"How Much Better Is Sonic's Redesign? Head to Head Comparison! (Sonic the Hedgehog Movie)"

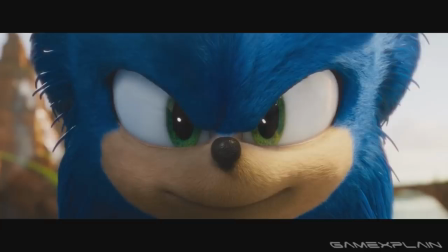[0:06]
A brand new trailer for the Sonic movie just released and his design looks so much better than the debut trailer.
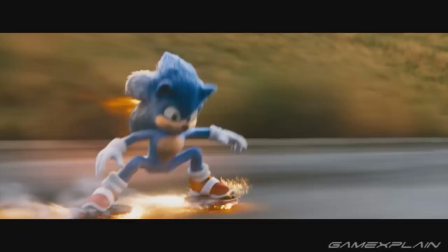[0:12]
In fact, some scenes are directly comparable in both trailers so let's put them head to head. Ready?
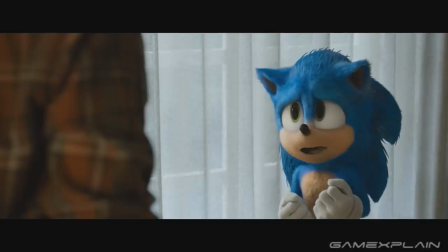[0:17]
Let's blast through with Sonic Speed! Alright, maybe that was too fast, let's go a tiny bit slower between each scene.
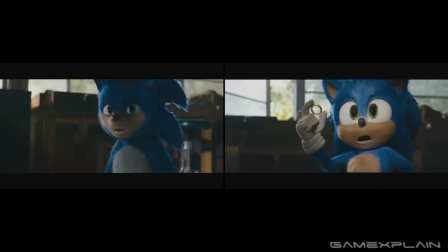[0:33]
So this scene opens identically but as we move to Sonic there's a drastic difference in the two designs. The first one kind of looks underfed and scrawny and just like something you'd find on the street. Whereas the new one has so much more personality and energy. He just looks fuller and more vibrant and kind of demands your attention in every scene.
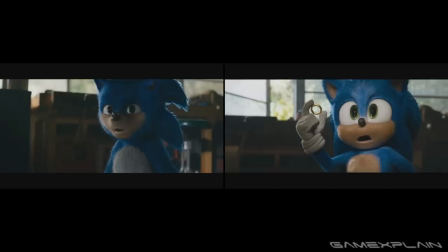[0:50]
There's also some differences in the scene itself here. The brand new design is holding a ring whereas the first one's just kind of like I don't know he's just kind of standing around.
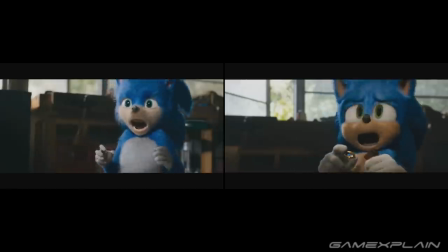[0:59]
But yeah we then go on to the officer shooting Sonic with a tranquilizer dart and they both sort of react in very different ways too. where the first one just kind of like holds his hands together whereas the new one's actually kind of freaking out you can see so many more expressions I
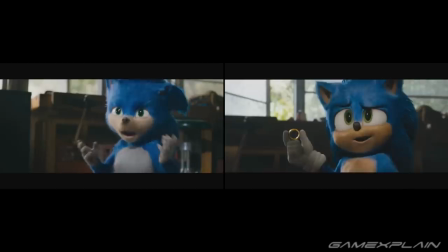[1:12]
think a lot of that comes from his larger eyes they're just far more expressive than what the original one conveyed and also look at the teeth the teeth in the original one just give me nightmares for days whereas these new ones just they feel a bit less like he's gonna bite you and
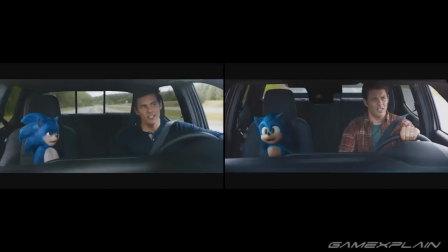[1:25]
murder you which I really appreciate now I don't think this is actually the same scene as the officers wearing two different items of clothing here but just look at how more natural the new one looks. In the first one it doesn't even seem like Sonic's there he's just kind of lounging around in a car. Whereas in the second one he seems far better composed and isn't just awkwardly sitting there in that weird pose he's doing in the initial debut trailer.
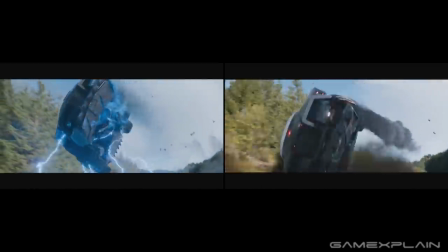[1:45]
We then go on to another identical scene although it has changed a tiny bit, instead of Sonic jumping out of the top of the car he now latches onto the back and does a spin dash from there.
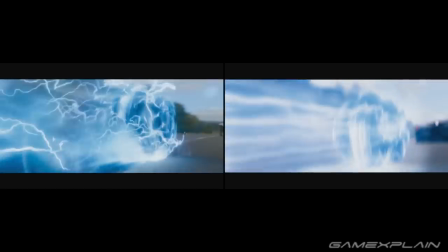[1:54]
We then get two new identical spin dashes although the actual effects are very different too. The first one has some more obvious sort of lightning effects whereas this one just seems more like a normal spin dash.
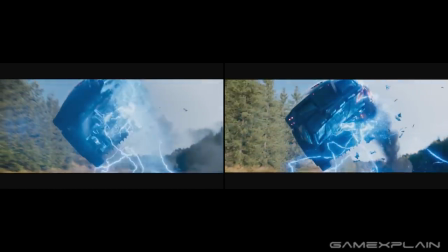[2:02]
Although when he makes contact with the vehicle there's still some lightning effects in both scenes.
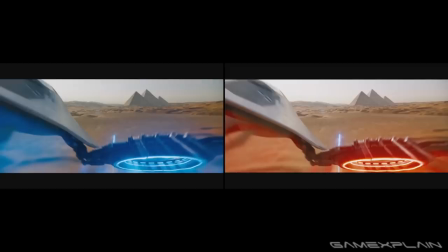[2:06]
Alright so this is the last scene in both trailers and not a whole lot is different in this opening here apart from the lighting being different on this drone.
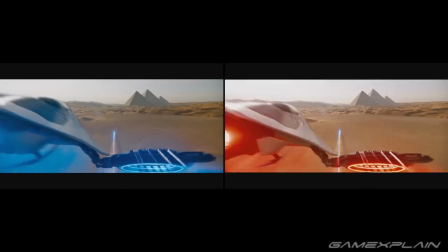[2:13]
In the first one it's blue, the second one is red and I guess this is kinda just to show that this is Robotnik's drone which makes sense with it being red rather than blue.
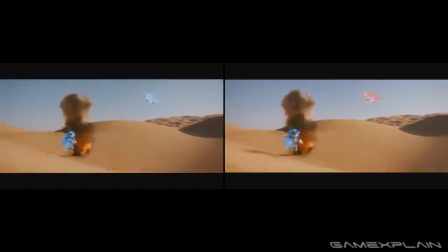[2:19]
But then as we go on we get a bit more of a close up of Sonic in motion when he's running around and he just looks a whole lot more natural in the second one,
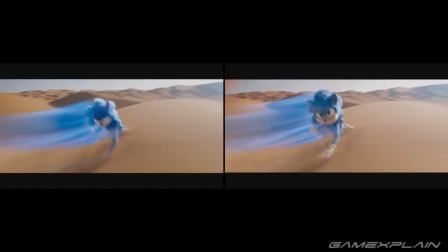[2:26]
especially this slide here. I mean like look at this pose, Sonic just fits in so much better in this new version.
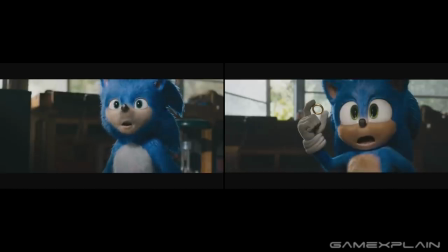[2:31]
But what do you guys think? Do you actually prefer the initial debut design or do you really love this brand new redesigned Sonic?
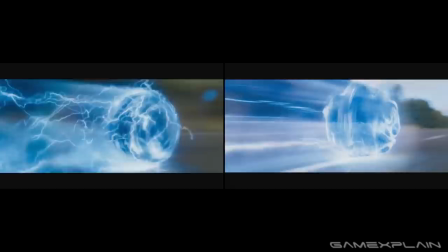[2:37]
Let us know what you think down below and of course be sure to subscribe to GameXplain for a lot more on the Sonic movie and other things gaming too.
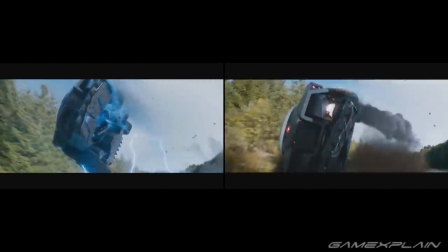[2:44]
Until next time, bye!